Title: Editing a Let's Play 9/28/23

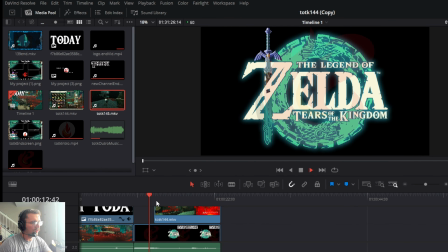[4:06]
Now, you'll notice that it doesn't flow quite properly. What's going on there?
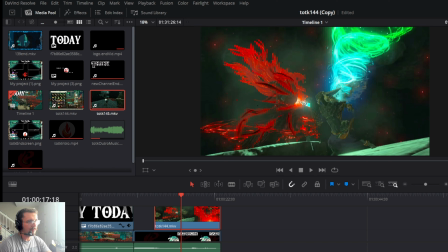[4:12]
That's not the intro. So some work still does have to be done. First off, I crop it with some softness just to give it a soft border. You'll see there, it's not just a hard cut. After that, I pull it down to the right size and right location.
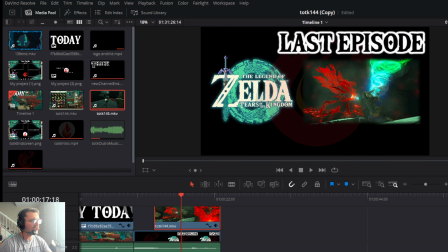[4:28]
And if I were a little bit more efficient, I would probably do the exact same every single time. I don't. Oh, and that's fine. And then I'll also want to give it a fade out and a fade in so that it plays as so.
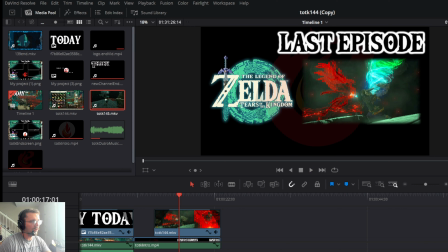[4:44]
That being said, it's still not done. I need to take the audio here and lower that because that is booming. And I'm going to be commentating over it. And I also want it to slope down. You'll notice my commentary track here is blank. It's because this was during a cutscene. And while I do speak during some cutscenes, not all of them, not this one.
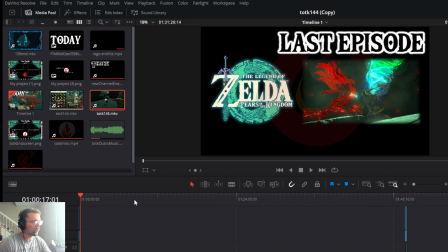[5:03]
After that, you'll see this mess of stuff down here at what was the end of the episode. This is all the outro stuff. So I am going to Control X. I'm going to actually cut that so that I can later paste it.
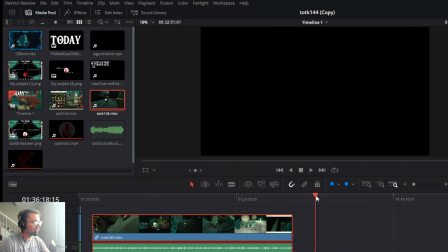[5:15]
And then we'll drag the new episode up to this point. And then somewhere behind it, I'll drop off the outro stuff and I'll sync that up here when I need to. But for now, we'll work at the front of the episode. And we want my commentary.
Hello, welcome back to LP's LP of Legend of Zelda.
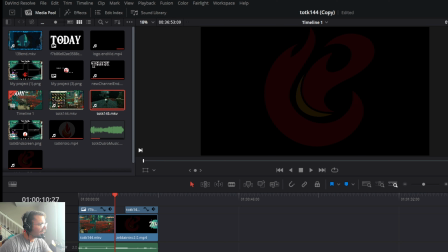[5:31]
We want that to be somewhere near the beginning of the intro, but not completely.
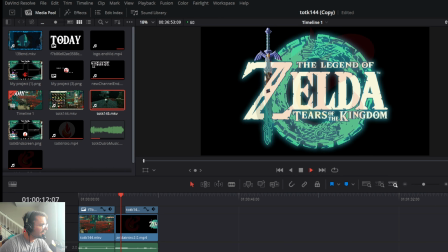[5:38]
We'll listen.
Hello and welcome back to LP's LP of The Legend of Zelda.
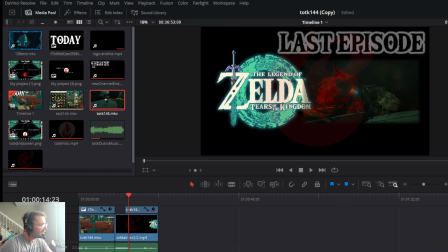[5:42]
Maybe a little sooner. Let's see what that, how is that?
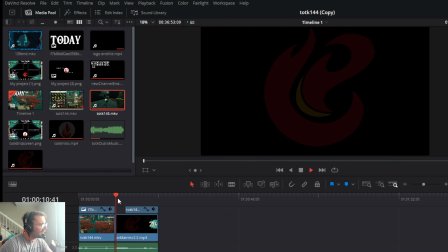[5:47] Hello and welcome. Where's Mineru? Hello and welcome back to LP's LP.
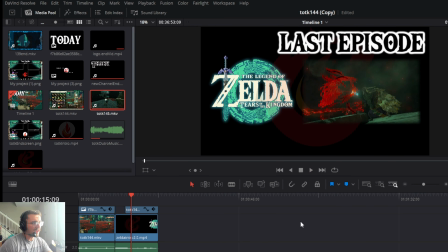[5:52]
Yeah, I like that. So now that that is synced up, we can turn the magnet back on.
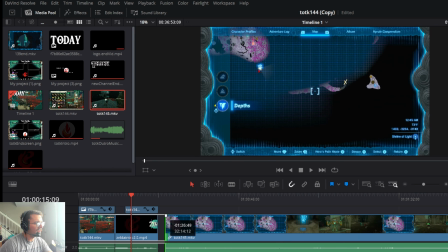[5:57]
And what the magnet does is it just attaches to anything, whether that's like the bar here, you bring it, it stops it there. If you shut that off, you can kind of more easily just go through it in a more precise manner.
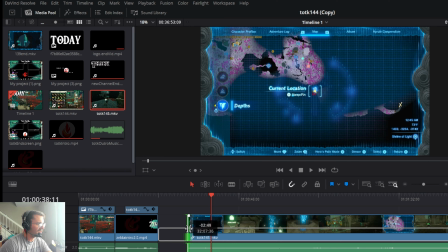[6:11]
But since I don't really need precision, I just need it to be exactly here. That works. Give it a little fade in for the video as well as the game audio. And that's the intro.
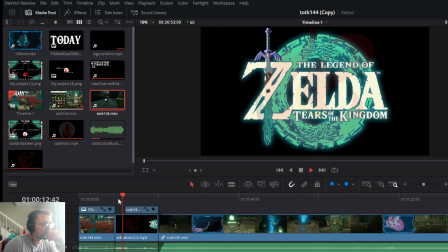[6:21]
We can watch it now and make sure it's fine.
LP's LP of The Legend of Zelda, Tears of the Kingdom.
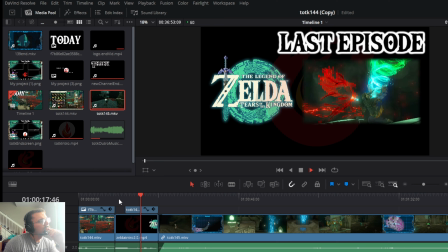[6:26] Last episode, we defeated the seized construct thanks in large part,
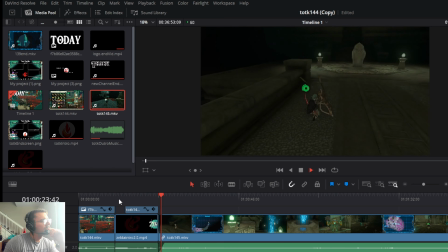[6:32] if not really like 99% part, to Mineru, our own construct friend who's...
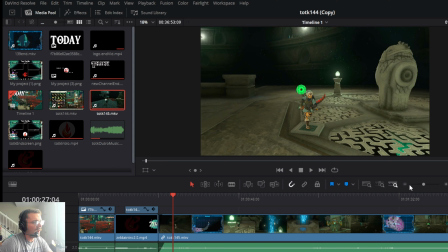[6:39]
I think that looks just fine. I think that looks just fine. Now, I may have considered using a different clip. Again, this is just for practice. This is not actually what I edited this specific episode like, but this is how I would edit it, you know, just for like spoiler purposes, because you're probably going to watch this episode and it's not going to look exactly like this.
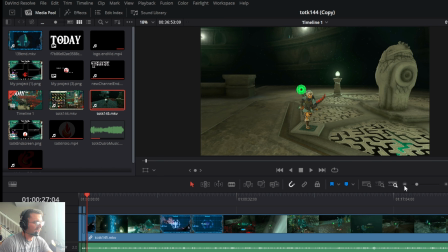[6:58]
There is a different clip used for the intro, but I digress. Anyways, what I then do after that is I scan my audio track here for any significant gaps. What I do as a Let's Player is pseudo live, if that makes sense.
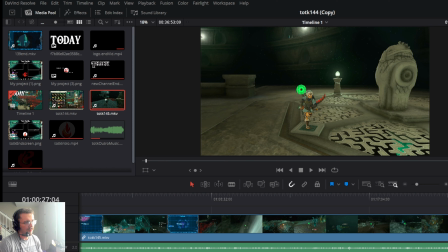[7:13]
It is all improvised. I take pride in that, in my commentary ability to just keep talking, to just keep talking. I don't need to cut out any dead air. I don't need to make any edits to get like the funniest moments or whatever. And I'm not saying there's anything wrong with that style of content. No, but that's just not what I enjoy.
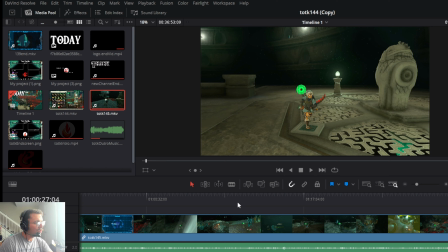[7:32]
That's not what I want to put out there. So if I do have a gap in my commentary, it is intentional. And it's a signal to me to then come in here in DaVinci and post and cut it out and cinch it up.
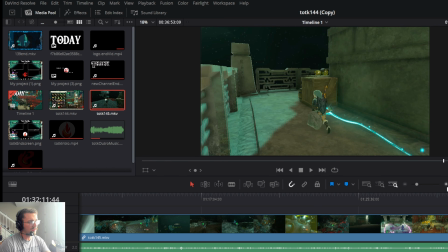[7:42]
It looked like for this episode, no such necessity. However, you can see at the very end, it might look like that's the case.
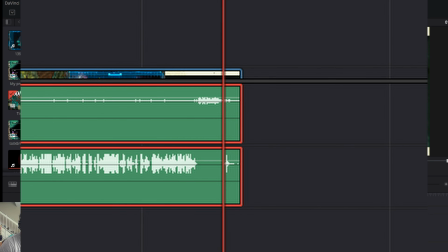[7:49]
I have to double check. What is that? That's my cat knocking some books over.
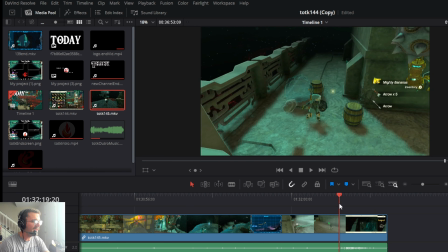[7:55]
Okay, not necessary. So we can come here to the end and listen to how that sounds.
Seeing you tomorrow.
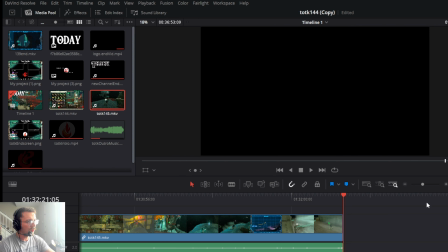[8:04]
And what I do there is I listen to when if I were a viewer, would expect the scene to change. So definitely not a scientific process by any means.